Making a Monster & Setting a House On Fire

Today we're taking a look at the visual effects behind our short film, Ghost House. Welcome to Film Writer's show that takes a mystery out of the effects and techniques to get some of your favorite Hollywood films. I'm your host, Ryan Conley, and if you haven't seen our latest show, Ghost House, go here and watch it first because we're about to ruin everything. And also, don't forget, we are picking the grand prize winners tomorrow. So, you know, tweet and stuff.
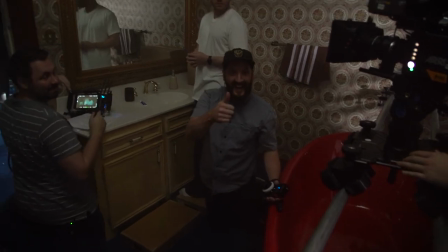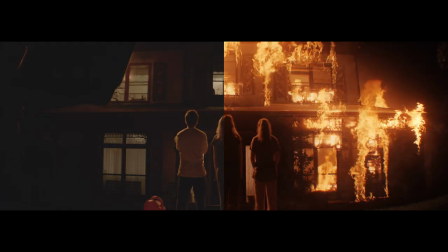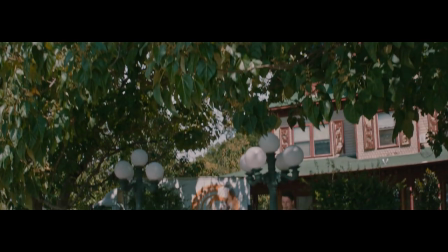The first VFX shot happens right away in the film. It's this right here, our BAMI-WHAM Movers logo on the truck.
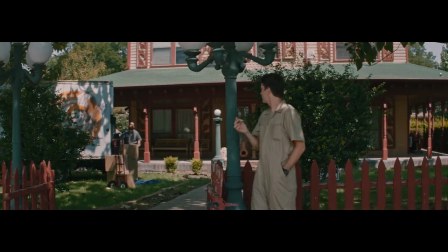This add-on was pretty simple and does a lot to make the world exist more.
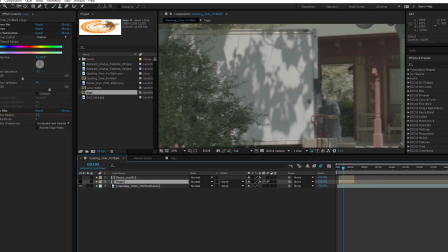Stark just tracked the truck in Mocha, brought that data into After Effects, placed our logo, added some dirt and wear to it,
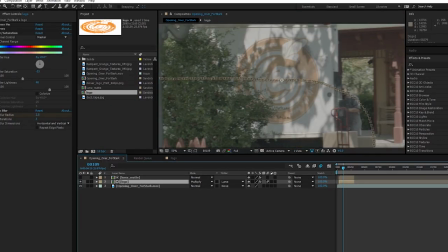and then used a track mat to place a logo behind the trees since the branches were so dark and the truck was white. If you want more detail on how to pull off something like this, check out this FilmRite Extras tutorial that goes in-depth on tracking and placing an asset.
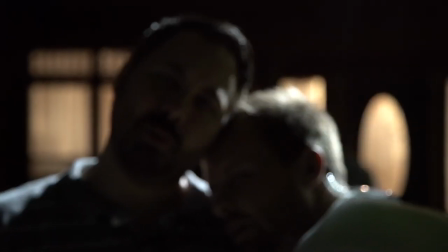Oh, I'm just doing this for a microphone.
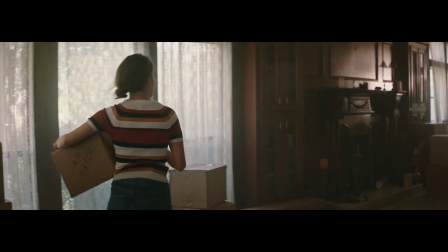But then, in that same one-er, we move into the living room to find Pam, who's played by the talented Hannah Ward, and hopefully you can't see the visual effect, but it's right here.
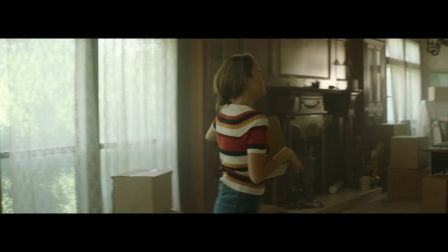In this take, her shirt popped up, revealing the mic pack that we had stored there. It's one of the only takes where it happened, and of course, it happens on the best take. So I shot the bat signal out to Sean Mullen, who painted over the mic pack, and saved the shot. Again, I'm not gonna go into the process here, because it's lengthy, and Sean did a detailed removal tutorial for us on Film Write Extras right here.
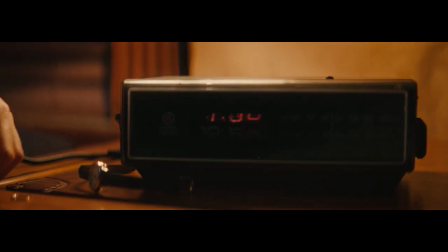Then moving on to the upstairs sequence, I bought this clock off eBay specifically for this scene. I love the character of the analog cube flipping to change the time.
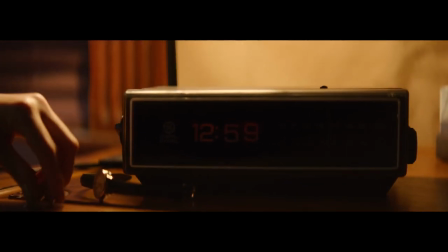Take after take, this thing worked perfectly, but the second that we went to the hero shot of the clock where it actually needed to change time, it decided to stop working.
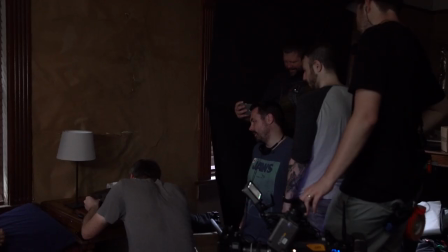We tried to fix it on set, but after a bit of trying, I decided that we were wasting too much production time and we would just have to fix it in post,
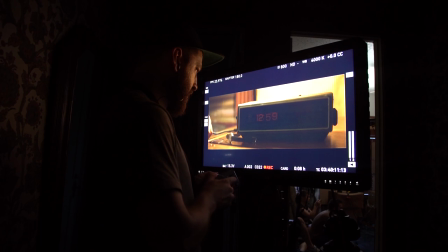which are four words that I really hate to use. But to get the shot the way that we wanted, we ran it as if the clock was changing in the scene and just let it play through Hannah's performance.
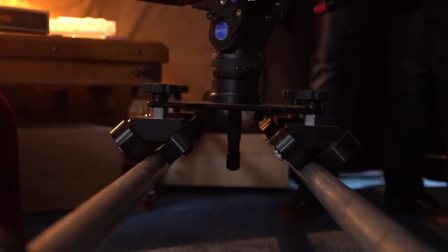Again, we shot this one on the Kessler shuttle dolly. My team just propped it up on some Apple boxes to get the right height, and we were solid.
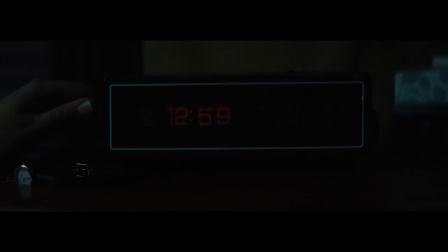Then, after we got a good take, I jumped in to operate the clock manually while Booth ran the shot again, trying to do it exactly like we did in the main take.
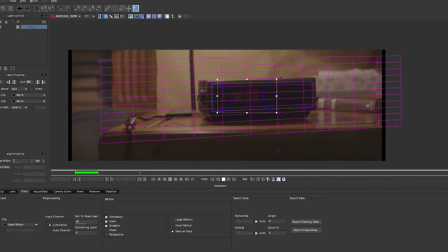So then in post, we tracked the main clock shot, again using Mocha, and through the same process as the truck,
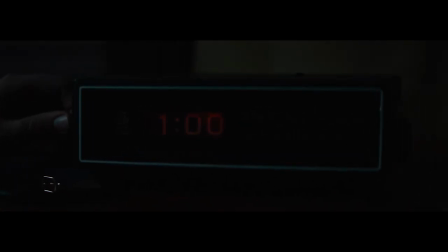we added the clock face on top of it to get that same analog look to the time change that I really wanted. After that, we moved into the bathroom with this shot.
And?
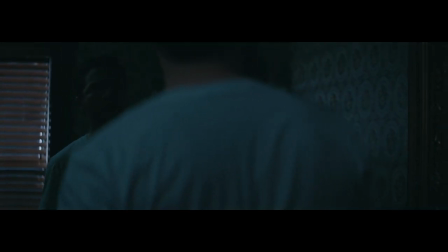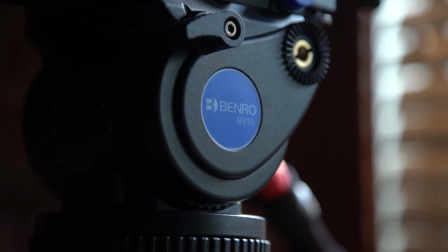We pulled this one off again using the Kessler shuttle dolly with the Benro BV-10 head on there, which we had up on some combo stands to get the right height.
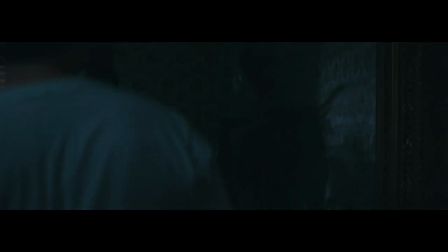So now we can dolly right to swap our 180 here, the idea being to switch our perspective on him and visually push the idea that the Shadow Man might be winning him over.
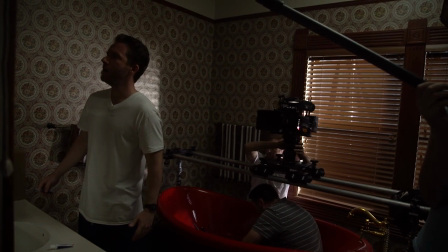To get the shot, I sat inside of a red tub under the shuttle dolly because me and Booth needed to see the same monitor at the same time, so I'm directing from inside of a tub and reading the Shadow Man's lines,
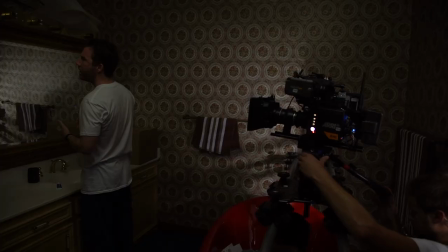and sounding like Voldemort from Harry Potter.
Kill your family.
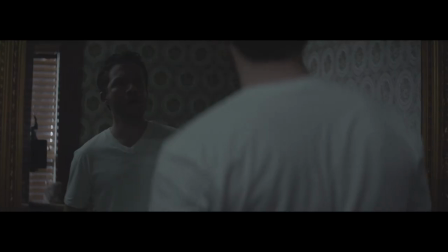You can do what you gotta do, I guess.
But now we have a few major problems with the shot.
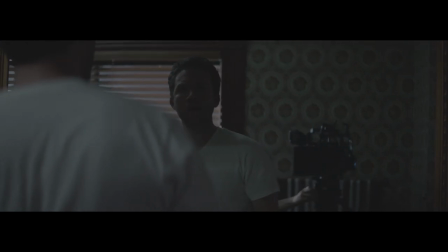Mainly, you can see the camera and booth, but also there's an alarming lack of supernatural creature, which is where Andrew Kramer came in. Hey, what's up guys? Andrew Kramer here, video copilot. Now, when I first started working on this project with Ryan, the challenge was figuring out what the creature would look like.
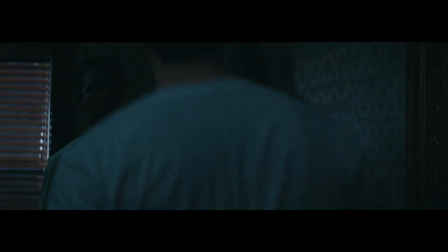The trick, of course, is how much of the creature do you actually wanna see? How much of it do you wanna feel?
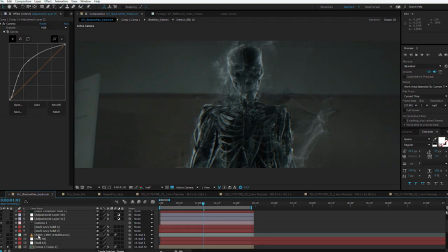And then how do you get that into the shot? Now, for the creature design, we used after effects with Element 3D and imported a 3D model of a skeleton along
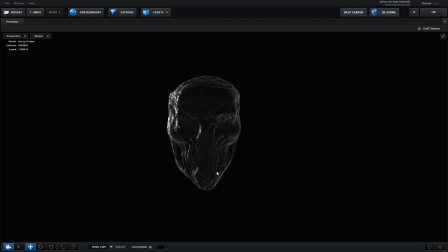with a skull that kind of looked a little bit evil that we created in ZBrush.
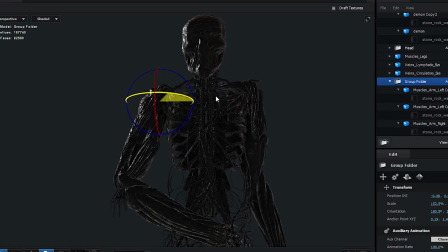I even added a little bit of movement to the arms and to the body just to give it a little bit of life. You know, because, um, it was dead. Another challenge was the lighting.
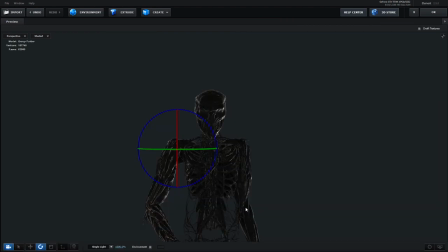We didn't want there to be too much light, so we just used some backlights just to bring out the shape of the figure.
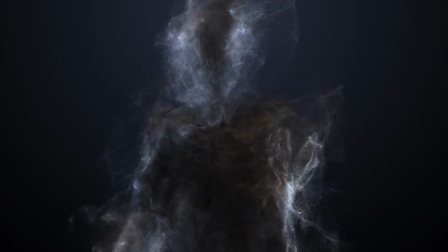And then we used some smoke elements and some custom particles to make it look a little bit more ghosty.
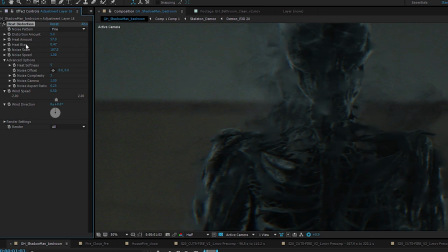Then, to give it a little bit of a hazy look, I added some heat distortion, which also helped to cover up the shadow of the camera rig. Now, this shot was an interesting challenge.